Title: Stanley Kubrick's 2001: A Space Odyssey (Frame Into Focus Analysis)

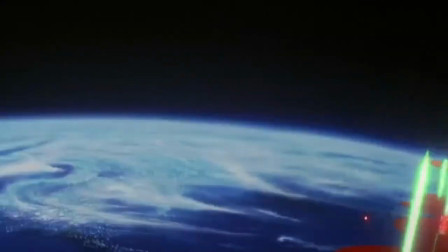494s
Man's evolutionary destiny is for man to join a vast cosmic intelligence that exists beyond the material.
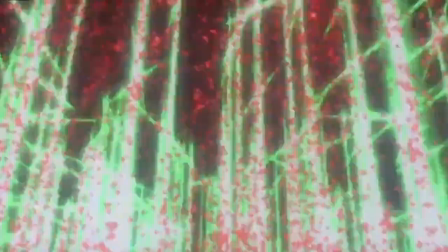502s
Clark wasn't the only notable person who worked on 2001.
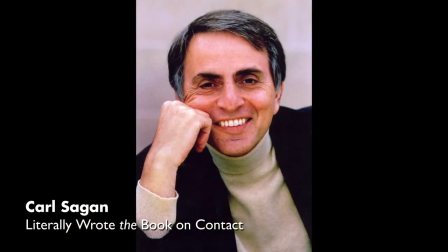507s
Carl Sagan, late great scientific figurehead and UFO skeptic, was consulted in how the aliens could look.
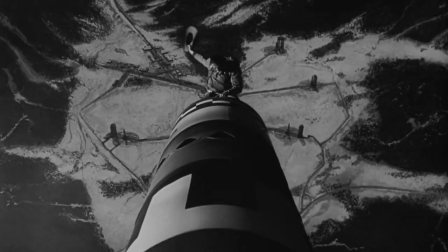513s
But honestly, looking back, it makes sense that Kubrick took a liking to Sagan and Arthur C. Clark.
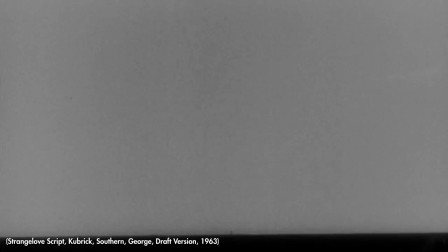518s
Dr. Strangelove, Kubrick's previous film, was originally going to have aliens narrating the story.
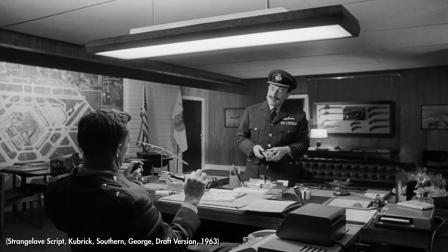523s
The aliens would use Earth's nuclear war as a cautionary tale to
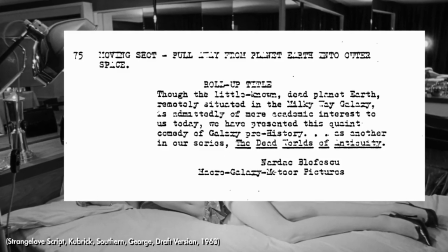528s
their own populace and Dr. Strangelove was going to be a sort of alien history lesson.
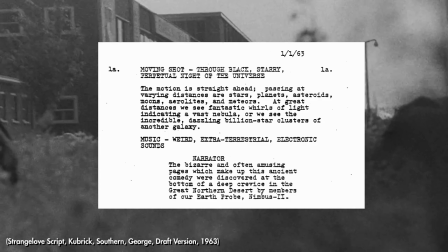534s
The reason I imagine this was cut was most likely because aliens telling you from the outset that the Earth blew up would lose the dramatic suspense which literally carries the entire movie.
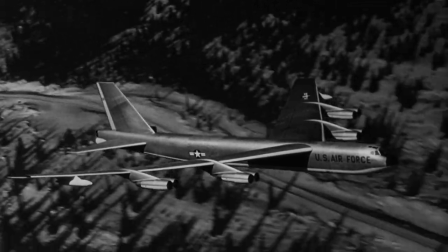543s
So right away we are already getting some behind the scenes stuff with aliens worrying about humans with the nuclear
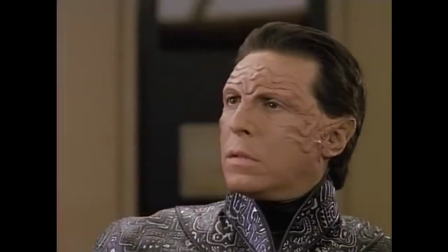550s
bomb in Doctor Strangelove and aliens midwifing humans into entities beyond the material in Childhood's End.
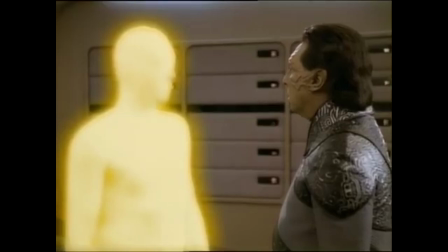558s
This could tie into our interpretation with 2001. This is especially a factor since the alien Starchild circles around the Earth at the end of the movie like an orbiting nuclear satellite.
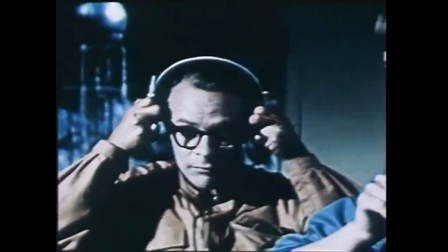571s
Whether the Starchild blows up these nuclear satellites or takes man into the next evolution is up to our imagination.
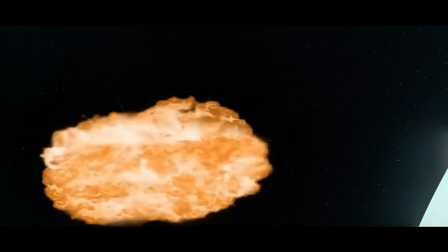579s
In the book, the Starchild dispatches all the nuclear satellites once it returns from its odyssey,
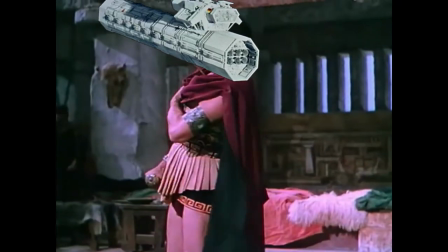585s
much like Odysseus dispatches all of Penelope's suitors once he returns home, the killing of a technological hydra, the HAL 9000,
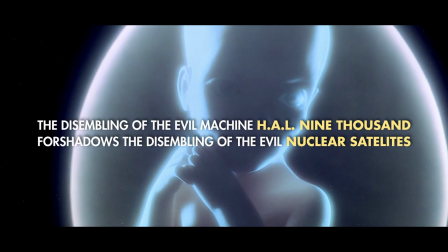594s
foreshadows the blowing up of these satellites. However, we don't see that at the end of the movie.
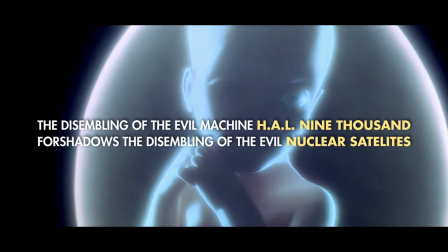600s
We just see a baby looking at the Earth and then looking past the camera. Since we do see Bowman kill HAL, a murderous machine, perhaps Bowman would come in peace and kill another murderous machine preventing nuclear war.
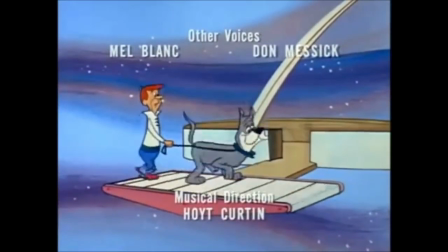614s
But I think the intention here is that the baby is
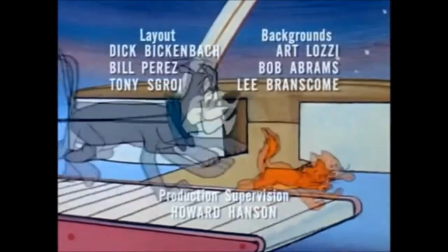618s
going to destroy the nuclear warheads since the movie's
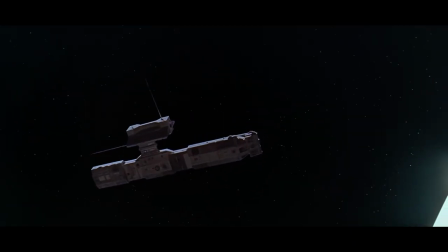623s
first evolution leads into a nuclear satellite in the stratosphere and the next evolution leads with the baby circling around the earth.
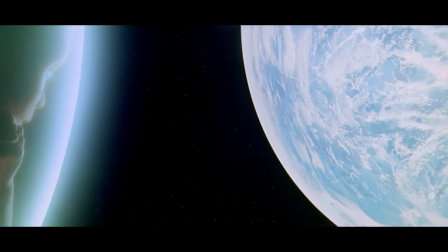632s
It at least visually makes sense.
Yeah, it's like poetry. It's sort of, they rhyme.
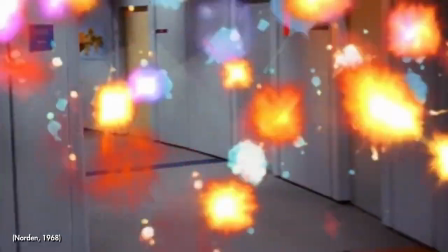637s
In one interview, Kubrick says that the child will bring about man's next evolution, so there you have it.
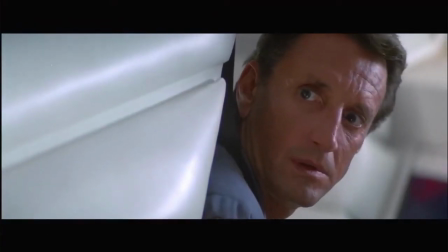644s
Clark takes a different approach in his sequel book. Man still remains in the material, and America still remains at war with Russia.
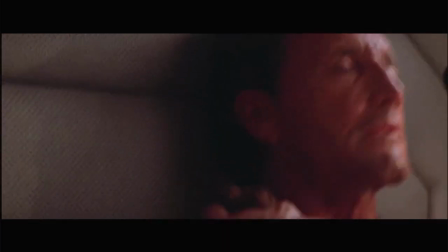653s
But as far as the 1968 film,
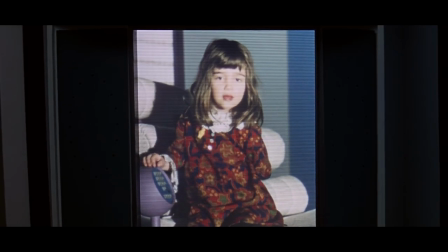656s
I would say that the ambiguous nature of the ending can be understood with some clues already in the movie.
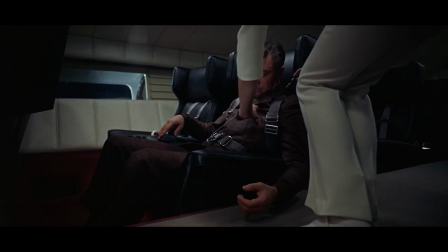664s
See this alien-like woman grabbing this sleeping bureaucrat's pen?
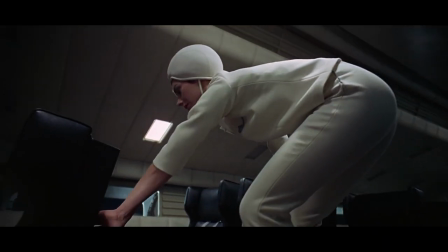669s
The alien-like woman returns a symbol of diplomacy to the government official.
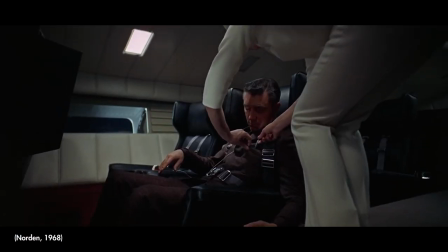674s
Stanley Kubrick believed that aliens could transfigure man into a new form of life, perhaps a more peaceful form.
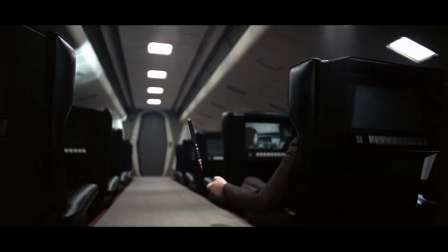683s
The way we see the character Haywood R. Floyd here in front of a monitor makes it look like he's driving a car.
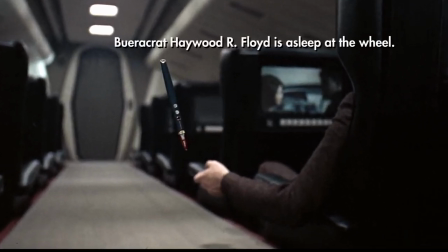691s
However, he's asleep at the wheel.
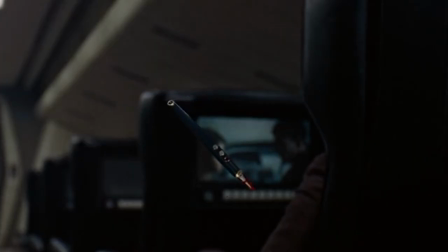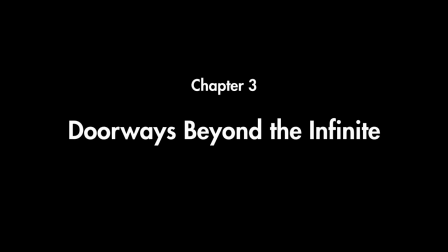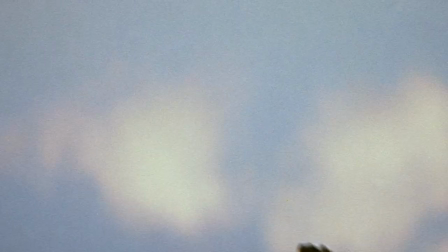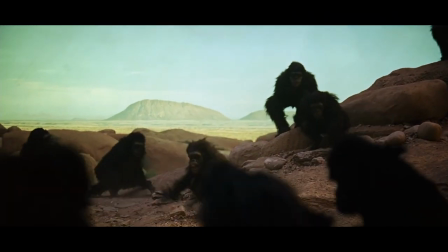711s
In the beginning, there isn't much going on, one being a dispute at a watering hole,
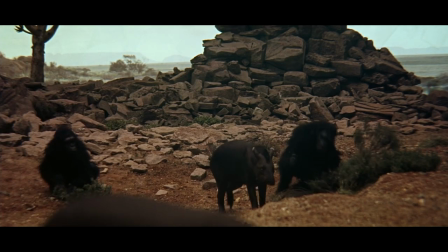716s
two, the monkeys are hungry, only eating a vegetarian diet, three, they are prey to this jaguar.
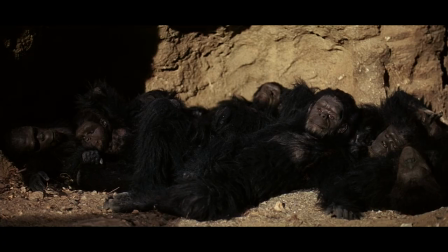721s
Monkeys wake up and see this block thing, so the question arises, what is this block?
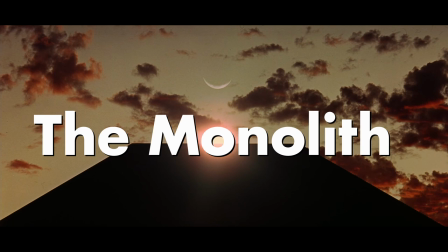727s
Well, in the book, they call it the monolith, so we'll just call it that. Its purpose is to teach the apes how to use tools.
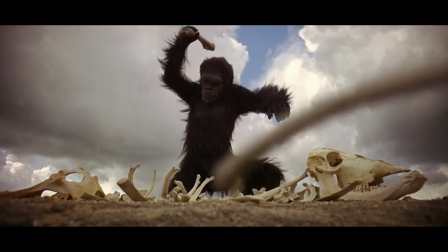735s
We as the audience understand this with the language of these sets of shots.
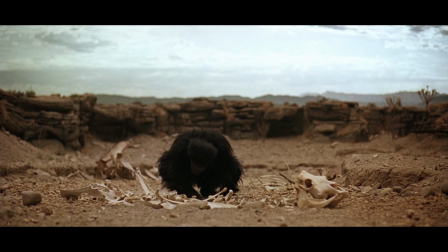740s
One, of the monkey looking at the tool.
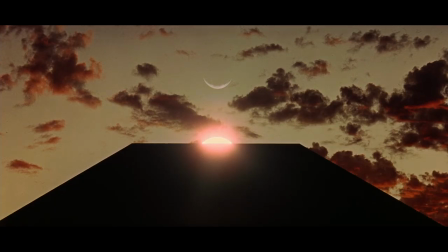742s
Two, a cutaway to the monolith. And three, back to the monkey where it uses the tool.
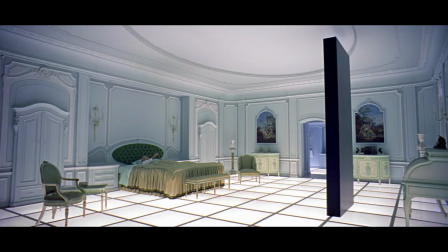751s
So that's why it is in utility narratively. One, it gives knowledge.
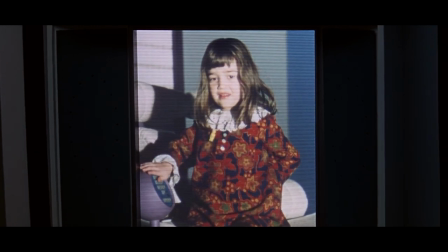756s
It's kind of like a telephone or a communication device. It calls out to the apes. Communication is a huge motif in the film.
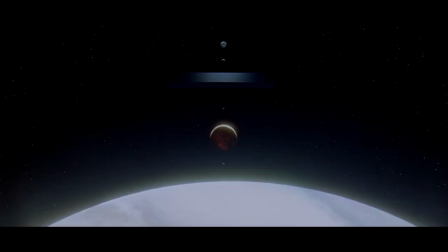764s
Keep this in mind. We'll get to that in like a long, long while. But as in terms of who's giving the knowledge?
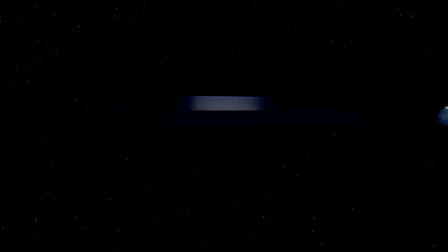771s
Well, too, it's of alien origin. Flies through space. Reminding us of a UFO.
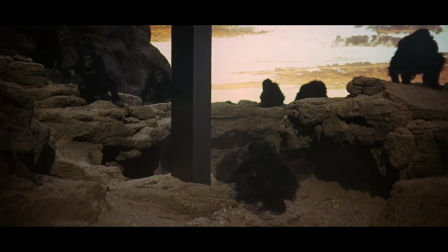777s
But design-wise, why does it stand this way? Why does it stand up vertically?
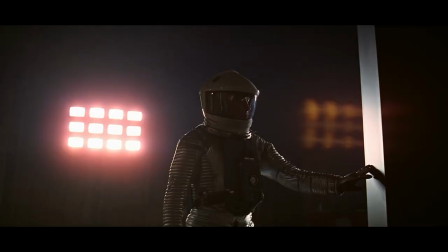782s
Well, the apes reach for it. The moon-based scientists reach for it. The old astronaut David Bowman reaches for it.
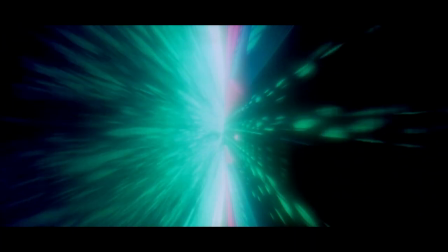789s
It's labeled as a stargate in the book. Kubrick calls it that too.
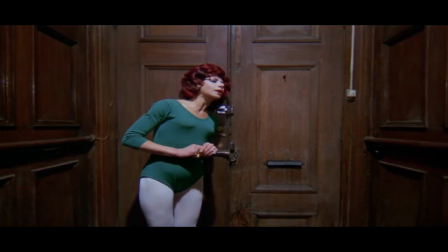795s
Keyword is gate. During the Stargate sequence, there was a divide in the screen like a set of doors.
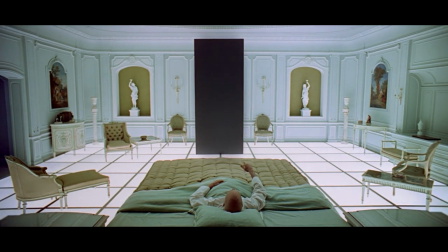802s
So three, it's a doorway of some sort. In fact, when people are reaching for it, they are reaching for it like they are reaching for a door handle.
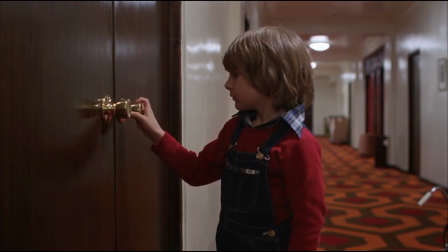811s
It looks like a door. Actually since it's black, it looks like an open door. We see many black doorways mirroring the monolith's door-like quality.
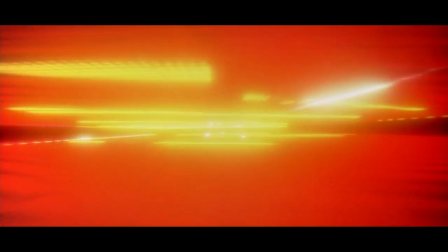823s
Some doorways are horizontal, some are vertical, much like we see with the Divine and the Stargate sequence.
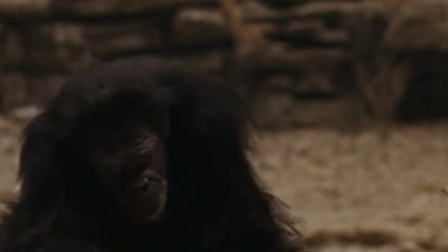831s
This signals an altered perspective to a new mode of thinking.
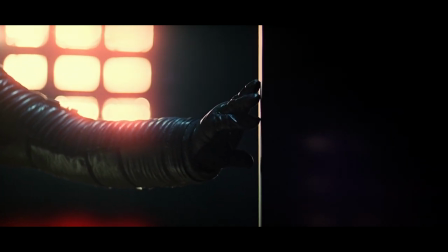836s
These doorways can sometimes be framed at the edge of the screen, like as a passageway outside the world of the film,
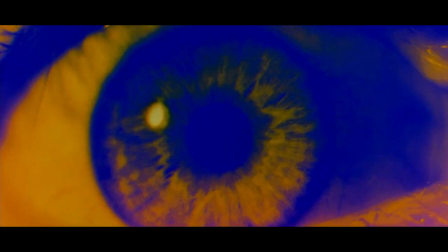842s
signaling that alien contact has potential in taking humans beyond their metaphysical perspective.
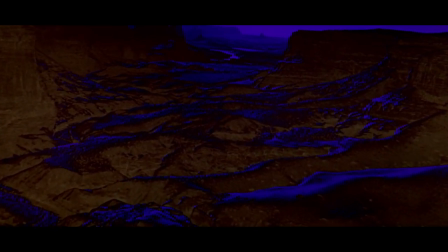849s
This is similar to how Bowman saw the world beyond three dimensions in the book.
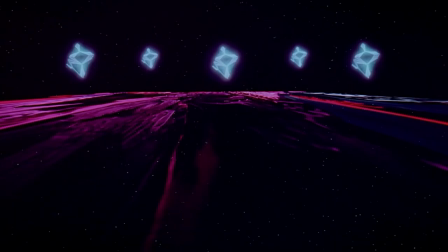853s
The apes themselves couldn't begin to imagine how to use tools, much like Bowman couldn't begin to comprehend the brilliant lights of the Stargate.
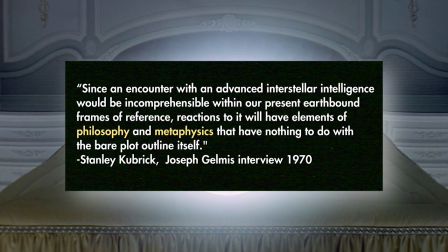862s
Again, Kubrick states that there are elements of philosophy and metaphysics that have nothing to do with the bear plot outline itself,
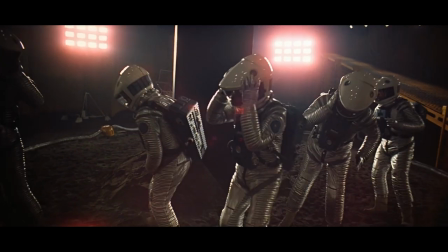870s
so this may be half of what he's talking about. However, it should be noted that the moon scientists are unable to pass through this door.
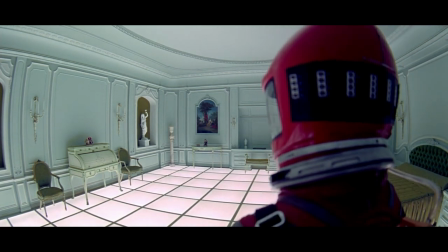880s
Only David Bowman can leave this frame. We see at the end of the film a fourth wall break.
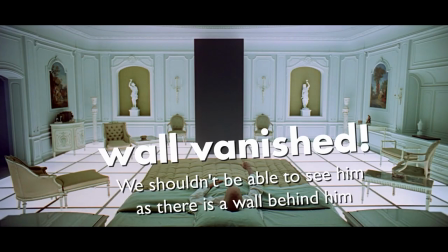885s
The camera goes outside the set here. This signals a monumental shift in cosmic understanding. David Bowman here seems to have gained a perspective greater than the world he once occupied, but this fourth wall break also could allude to the zoo enclosure he has been living in, and it most likely does.
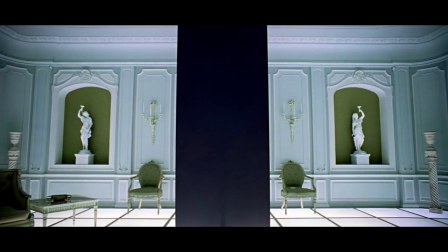904s
From here, we go through the monolith like a door, and lo and behold, we see the audience's next evolutionary step, the moon. Any of the earlier drafts was just a faux documentary about flight to the moon.
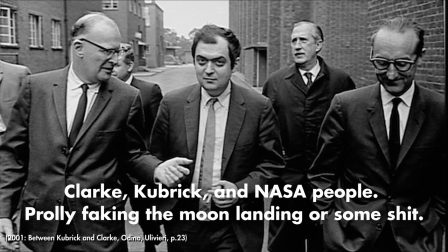918s
Kubrick originally wanted to adapt shadow of the sun which involved um 12 foot
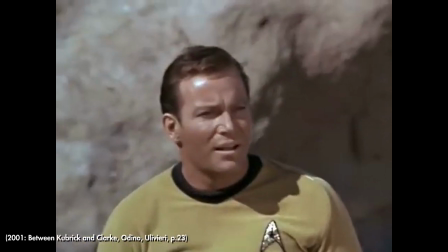924s
tall lizard aliens that that came from that came from jupiter
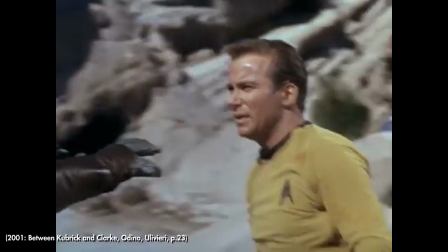930s
hmm all right but then arthur c clark got involved and
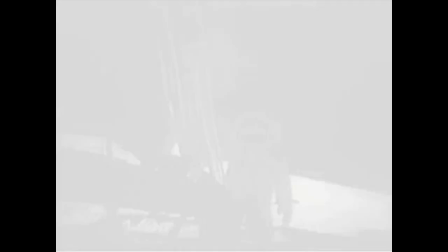936s
the rest is history but anyways here we cross an evolutionary threshold hence why the monolith is shaped like a door every time we see the monolith, there is a potential for evolution.
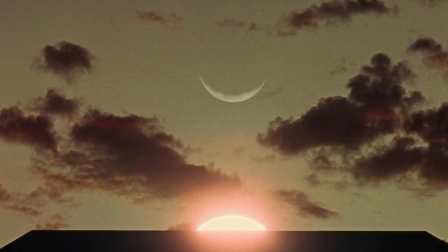947s
The door first appears to us with the planetary alignments as to signify a powerful godly presence.
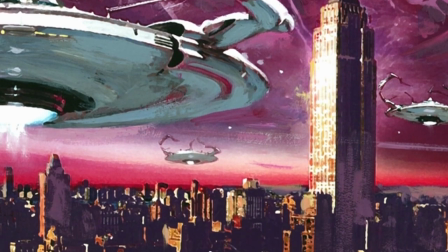953s
In childhood's end, the aliens were able to shape the cosmos with their will. Perhaps these aliens are doing the same.
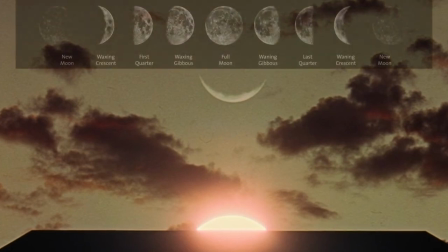960s
I don't know. Either way, the door is shown with what I'm guessing is a waning crescent moon,
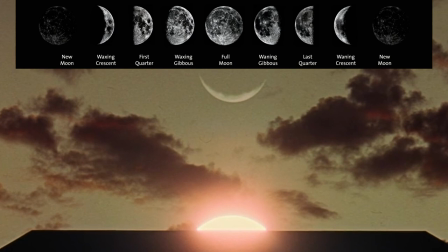967s
perhaps alluding to the beginning of the monkey's next evolutionary cycle. The next cycle would be a new moon.
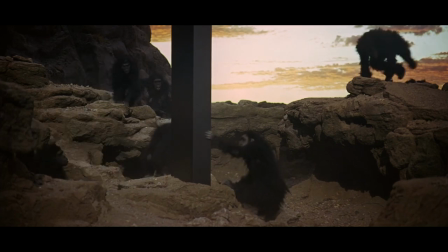974s
The enlightenment signifier of the sun is on the other side of this door.